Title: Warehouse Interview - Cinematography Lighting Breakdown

What's up everybody, Greg here with Lens Pro to Go and Lens Rentals, and in today's video we're going to be looking at another cinematography lighting breakdown. This time I was on set with New Sky Productions shooting for a robotics company in their warehouse, doing some talking head interview style setups.
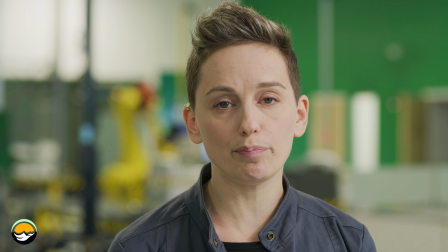So we're going to look at some of the problems we ran into shooting in their warehouse and some of the lighting issues that we had and how we sort of overcame those and what the final product was. So let's roll those shots right now. There's a 2-shot with both of the talent in it and then individual single shots of each of them so we can sort of cut around in post-production. So I'm going to roll those right now and then we'll get into the breakdown.
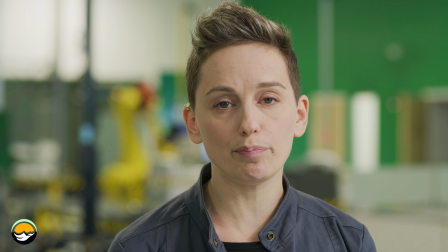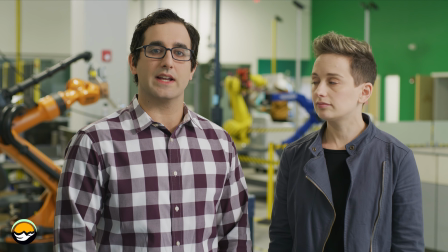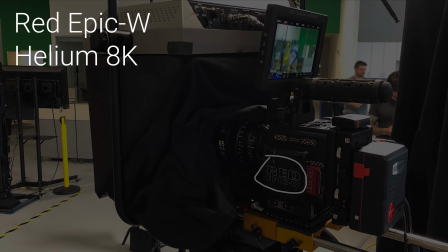Now we're going to take a look at the camera setup and then we'll get into some of the lighting breakdowns and the problem solving. So to start off, we shot on the Red Epic W with the Helium 8K sensor.
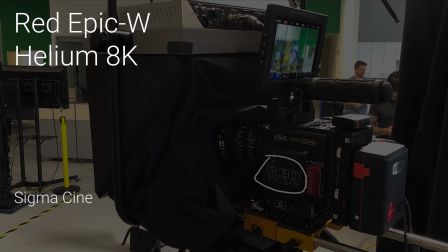We shot with the Sigma Cine Primes. We have an 85, 1.5. We are at a 2.8 for the individual shots. And then we switched to the 50mm for the 2-shot of both of them. So for our camera settings, we were shooting at 800 ISO, which is the native ISO for this sensor.
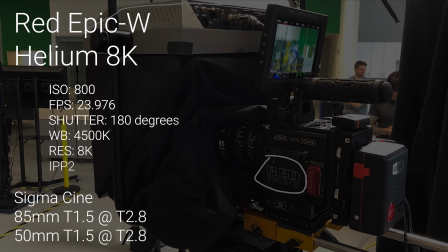We're at 2398, 180 degrees shutter angle, and about 4500 Kelvin shooting in 8K like I said. We're also shooting with the IPP2, so we're getting better roll-offs in the highlight areas.
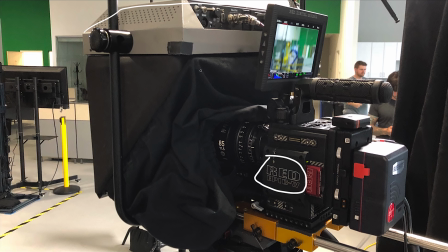Now here's a little hint, because you can see we're using a teleprompter here. When you're using a teleprompter, you want to use the longest lens possible. This way, when your talent's reading the teleprompter, their eyes aren't darting back and forth across the screen. So with the longer lens, the letters are further away, so they're closer together, and they don't have to move their eyes as much.
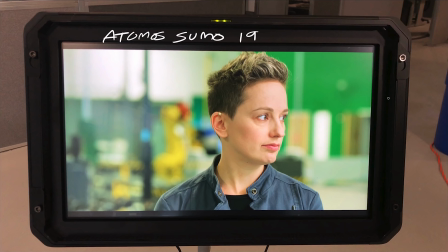If you're up close and using a wider lens, their eyes are going to be really going across the whole frame, and it's going to be really noticeable on camera. The other thing we were using with our camera setup was the Atomos Sumo 19-inch monitor.
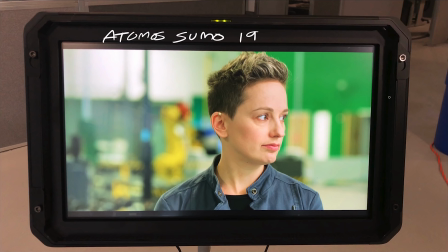And this is just the monitor. This isn't the monitor recorder version. If you wanted to, you can get the monitor recorder version and be able to record ProRes to an SSD. We're just recording internally on the Red Mini Mags, and we're doing the R3D files. This is a really great monitor with a ton of exposure tools and focus tools to really help us nail down what our image is going to look like.
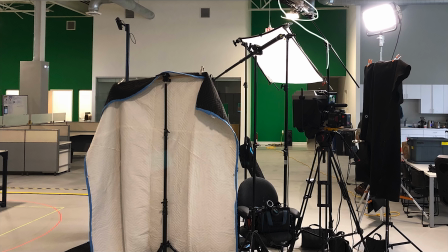So here's a shot of the wide behind the scenes. You can see our camera that we have right here. We got the teleprompter. We got a nice 4x6 diffusion overhead with our light panels Gemini over here.
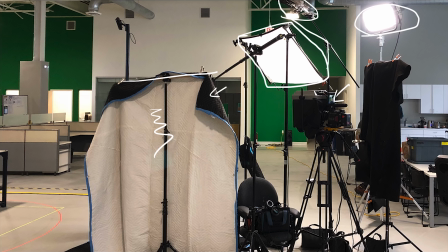And this is just casting down for our key light, which I'll look at in a second. We got some sound blankets. These actually act as two purposes. You can see we're using the black side toward the talent. The talent will be standing right on the other side of this fabric right here. And that's adding a little bit of negative fill and contrast to the side of the face. And it's also helping with the sound.
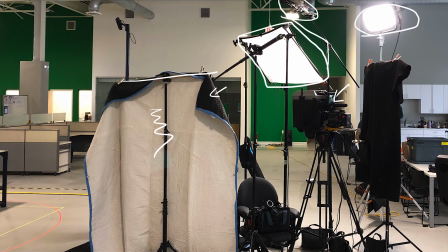Because we're in a big warehouse, there's a lot of echoes going on. So we tried to put up as much fabric to sort of dampen that sound bouncing around.
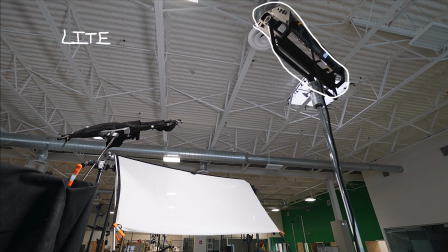We also have another one over here, and this is actually blocking some reflections that we're going to look at later on in one of the talent's glasses. So going to that first light that we're using, we are using the light panels Gemini, and this is at about 4500 Kelvin, and we have a little bit of green tint added to it,
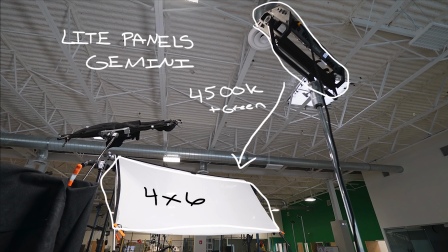which I'm going to show you why once we get into the coloring process at the end. So if we jump into the 2-shot of them, we can see what that light's actually doing,
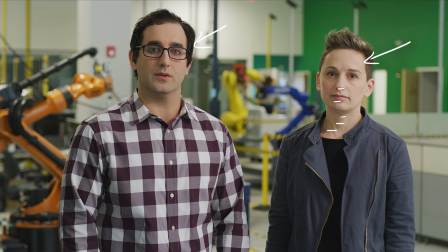and it's coming in from the top right side of frame, and we're getting these really nice shadow lines along the neck. There's no hard edges, and we're also getting some really nice key lights in the eyes, like you can see right here and right here.
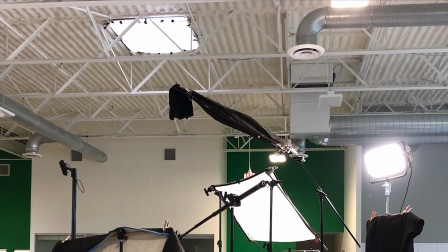So jumping back to that wide shot again, you can see we have another stand here,
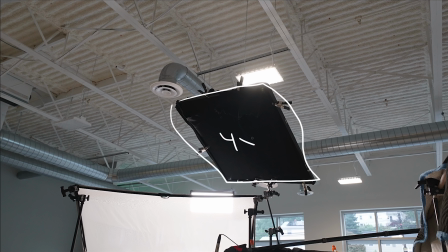and this is sort of booming up and overhead, and we have a 4x4 frame with some duvetine wrapped over it, and this is actually blocking this light that's right outside of frame. So our talent is right down here behind this sound blanket,
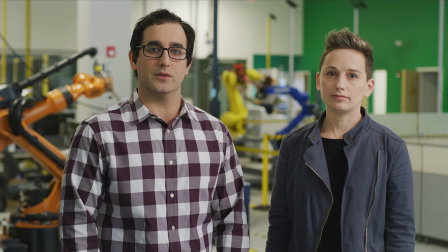and what this light was doing was coming down because it's in front of them and adding some really hard edges for like their nose and their chin.